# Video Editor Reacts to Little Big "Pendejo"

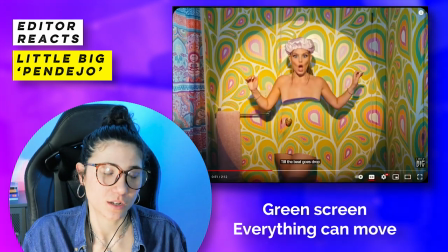So obviously a lot of compositing and I imagine green screen to
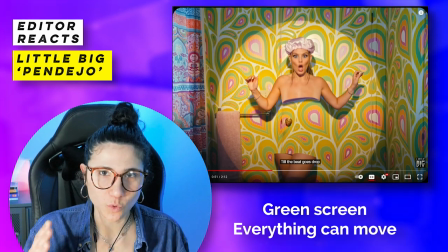do these sort of shots where everything can move and float at some point from the screen.
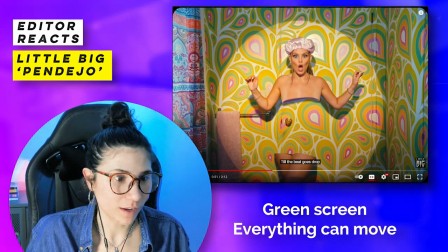You don't know what's real anymore, right?
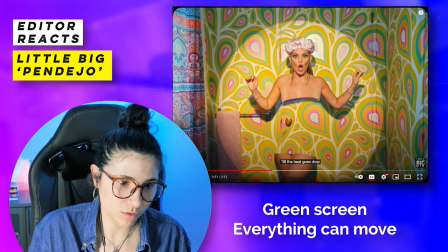You may think that this is a real light in a real shower, but no, apparently actually this is a door.
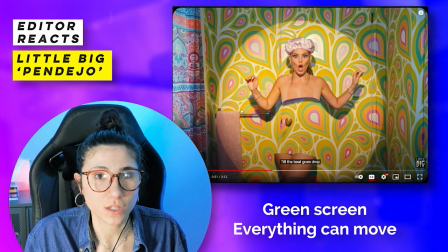So everything can be everything.
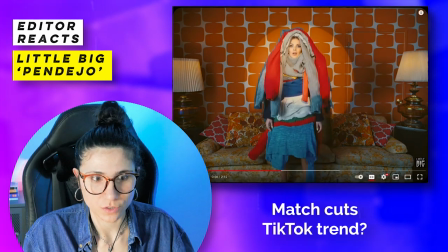I imagine that this sort of match cuts is a reference to the super trendy
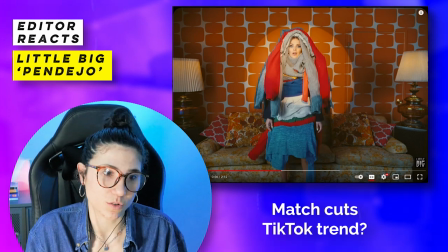style of editing of TikTok videos where people just change clothing.
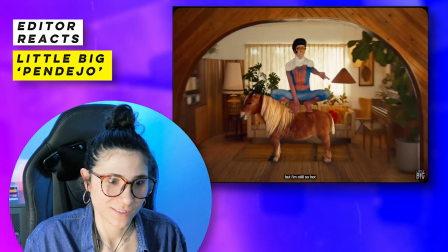I'm lazy and I know it, but still so.
Oh, and this may be a,
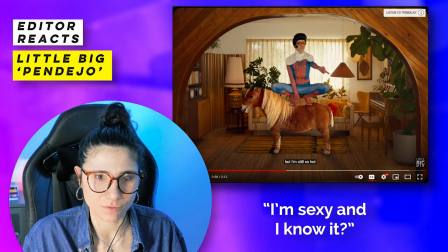This was like a long time ago, but is this a reference to that song of I'm sexy and I know it?
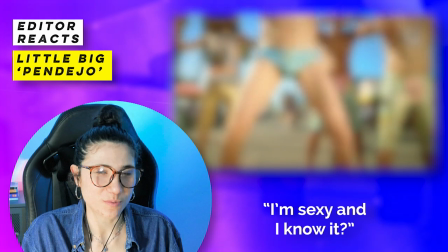I'm sexy and I know it.
Maybe, I don't know.
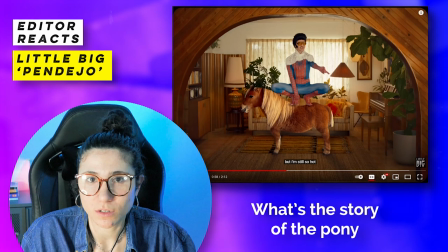But the pony, someone can explain me in the comments what it means, which viral video does it reference to.
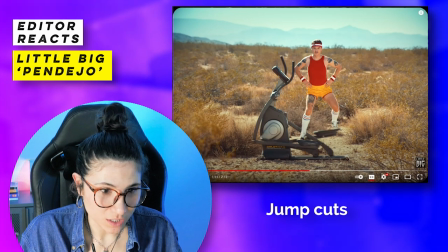Here, I imagine no crazy visual effects. It's just him.
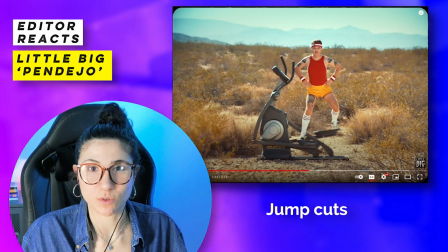But the jump cuts work perfectly to match with this surreal feeling of the whole video clip.
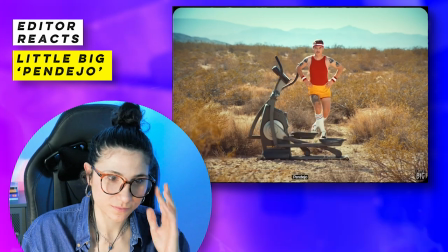Pendejo!
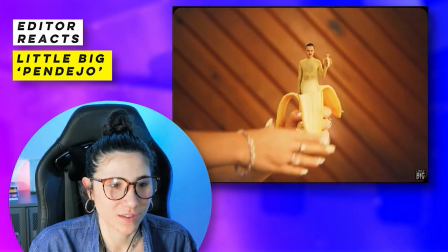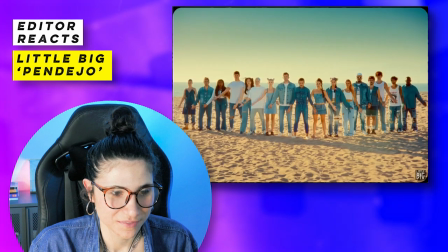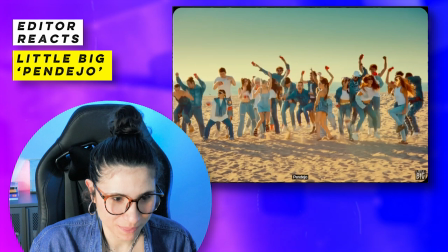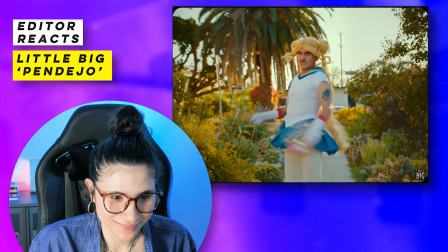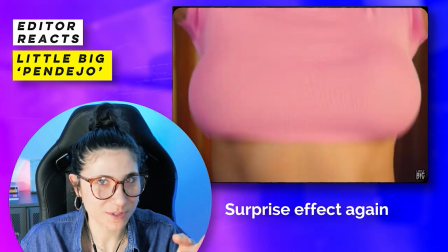Same use of the surprise effect, you think that you're saying something and oh no, it's not it.
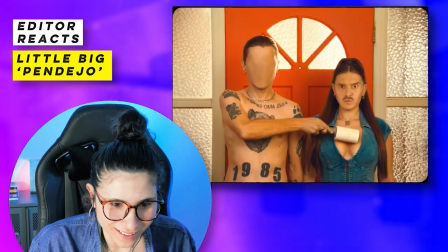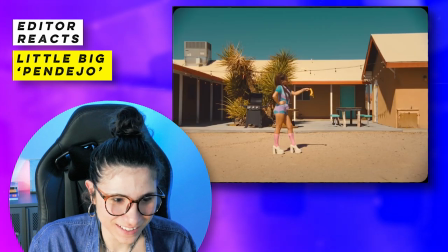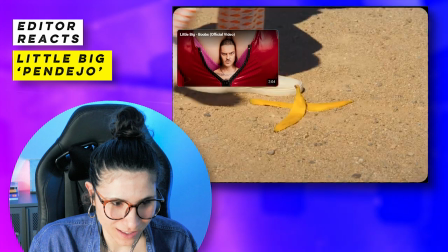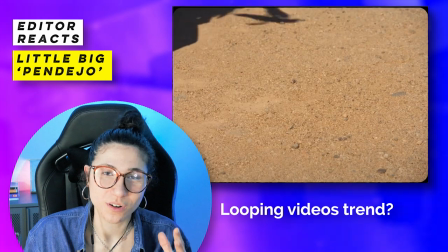Okay, and they finish right on the same way that they began the film.
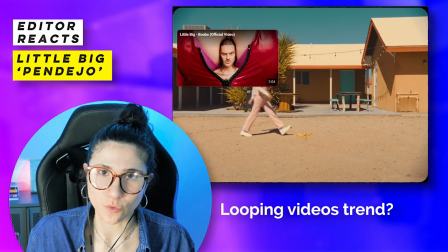I think this is more of an obvious reference to the trend of the shorts or the videos looping.
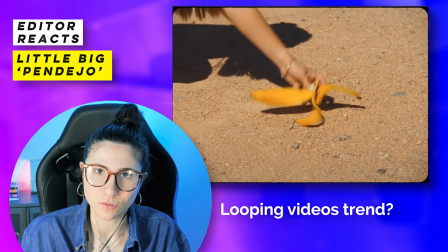It's an editing trend where you use the beginning and the end of the same video so that it looks like a seamless cut.
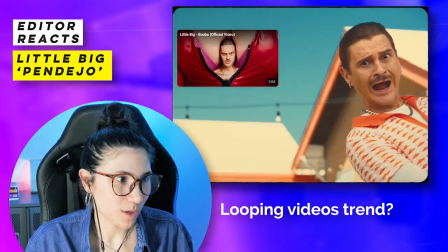Is that the reason they used it here? So many questions. Okay, this is the end of the video. So what do you think? I know there's many other things that I could be mentioning from the production and the meaning of this video, or perhaps I shouldn't look at it in such a deep way and just let it flow and then just enjoy the visuals. Please leave me in the comments your thoughts, what you saw, what I missed, anything really, anything that you'd like to point out about this crazy video clip. Thank you so much for passing by. If you enjoyed the video, then I'd appreciate your thumbs up. It really helps me. And if you extremely liked it, then I recommend that you subscribe to my channel because I will be uploading more videos like this. Always talking about video editing and the art of filmmaking. Do-do!